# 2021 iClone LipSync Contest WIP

Hello, my name is Dan, and this is my work in progress video for my entry in the iClone Lip-Sync Contest. And this is for my entry fish story. First off, we needed a subject. So I decided to do a scene from Jaws. So let's begin by looking at the original scene.
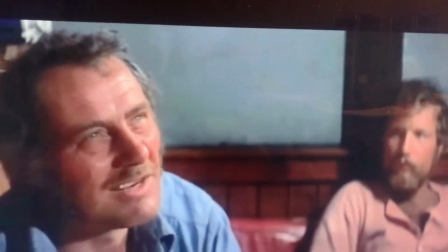You know the thing about a shark, he's got lifeless eyes, black eyes, like a doll's eyes.
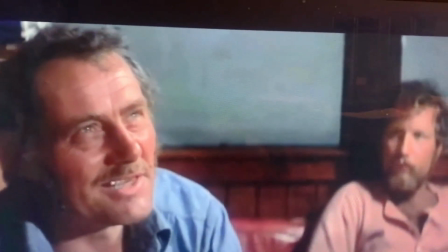When he comes at you, he doesn't seem to be living
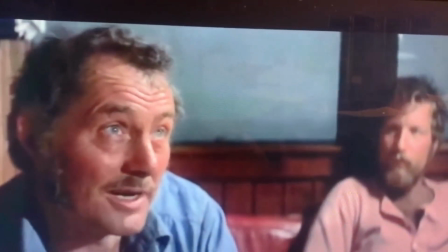until he bites you, and those black eyes roll over white, and then
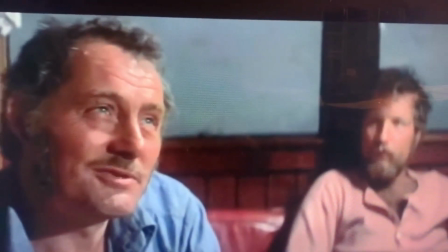you hear that terrible high-pitched screaming. The ocean turns red, and in spite of all the pounding and the hollering,
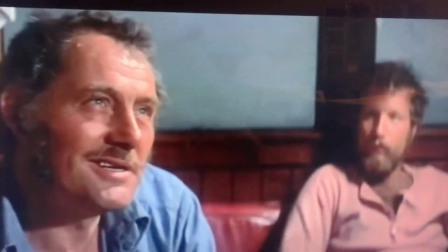they all come in, they rip you to pieces.
Well, for this scene, I just needed a simple room.
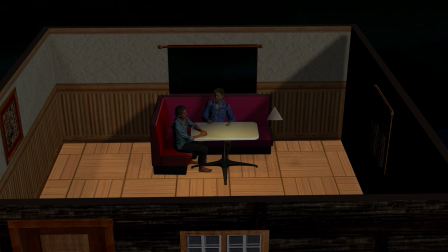With a few additions, this served as the below-decks cabin on Quint's boat, the Orca.
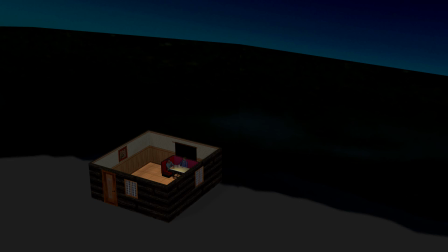I also added a sky and a panoramic prop to simulate the motion of the ocean.
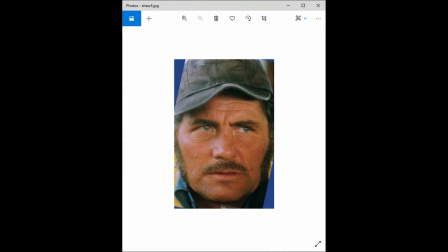A quick image search brought up a good picture of Quint that I could use in headshot.
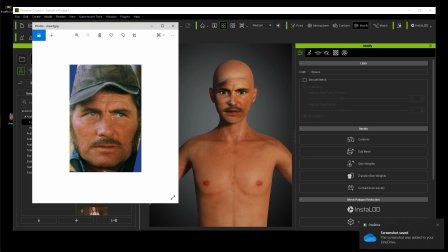As you can see, Quint's hat was causing some shading problems on his face, so I decided to try and duplicate the hat.
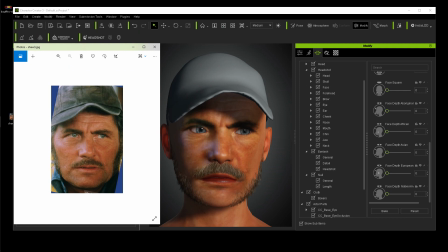I then used the new facial hair plugin to try to duplicate Quint's haggard appearance.
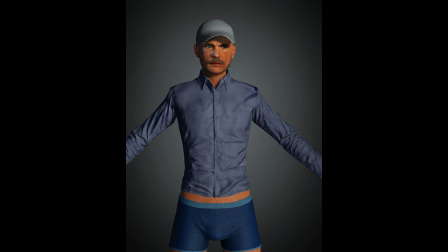Then I added some appropriate clothing. Quint didn't need pants since it was just a tight close-up of his face.
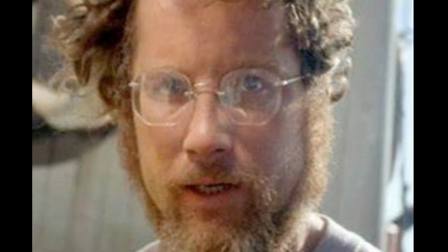I also had created a headshot figure of Richard Dreyfuss as Matt Hooper,
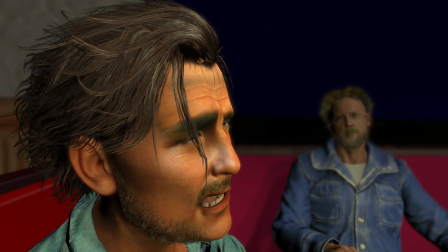but since he was in the background and out of focus, I didn't do too much extra work on that.
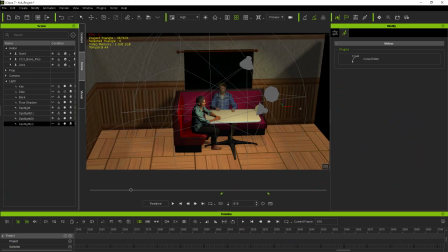I placed the figures into the scene and then created several key lights and a rocking spotlight to simulate the overhead light rocking in the boat.
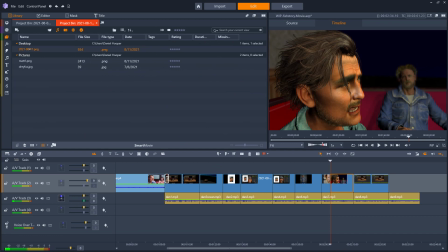Then I brought everything together in Pinnacle Pro 24 and added some stock sound effects, and here's the final result.
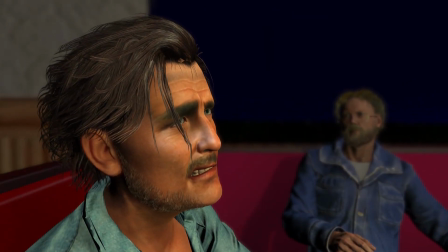You know the thing about a shark, he's got lifeless eyes, black eyes, like a doll's eyes.
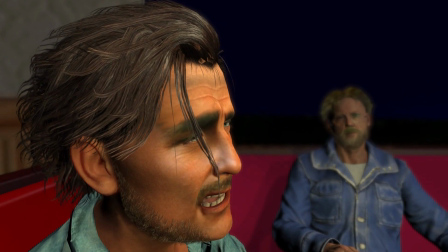When he comes at you, he doesn't seem to be living
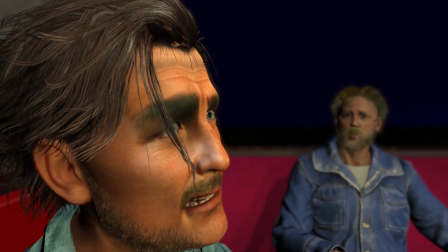until he bites you, and those black eyes roll over white, and then
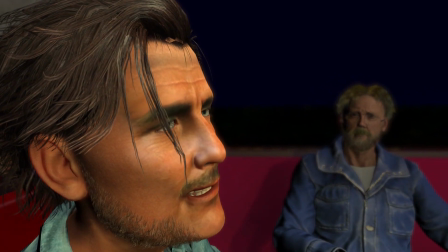you hear that terrible high-pitched screaming.
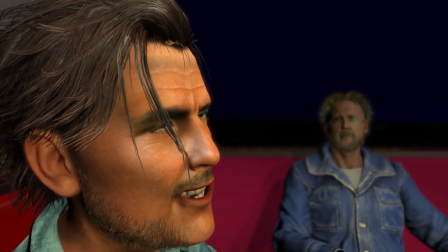The ocean turns red, and in spite of all the pounding and the hollering, they all come in, they
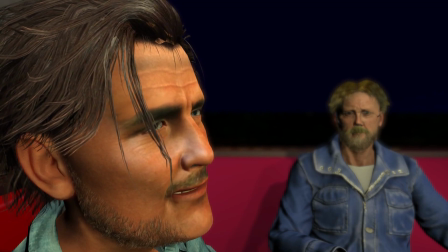rip you to pieces.
I hope you enjoyed this work in progress video, and I want to thank Reallusion for putting on this contest. And I'll see you in my next entry.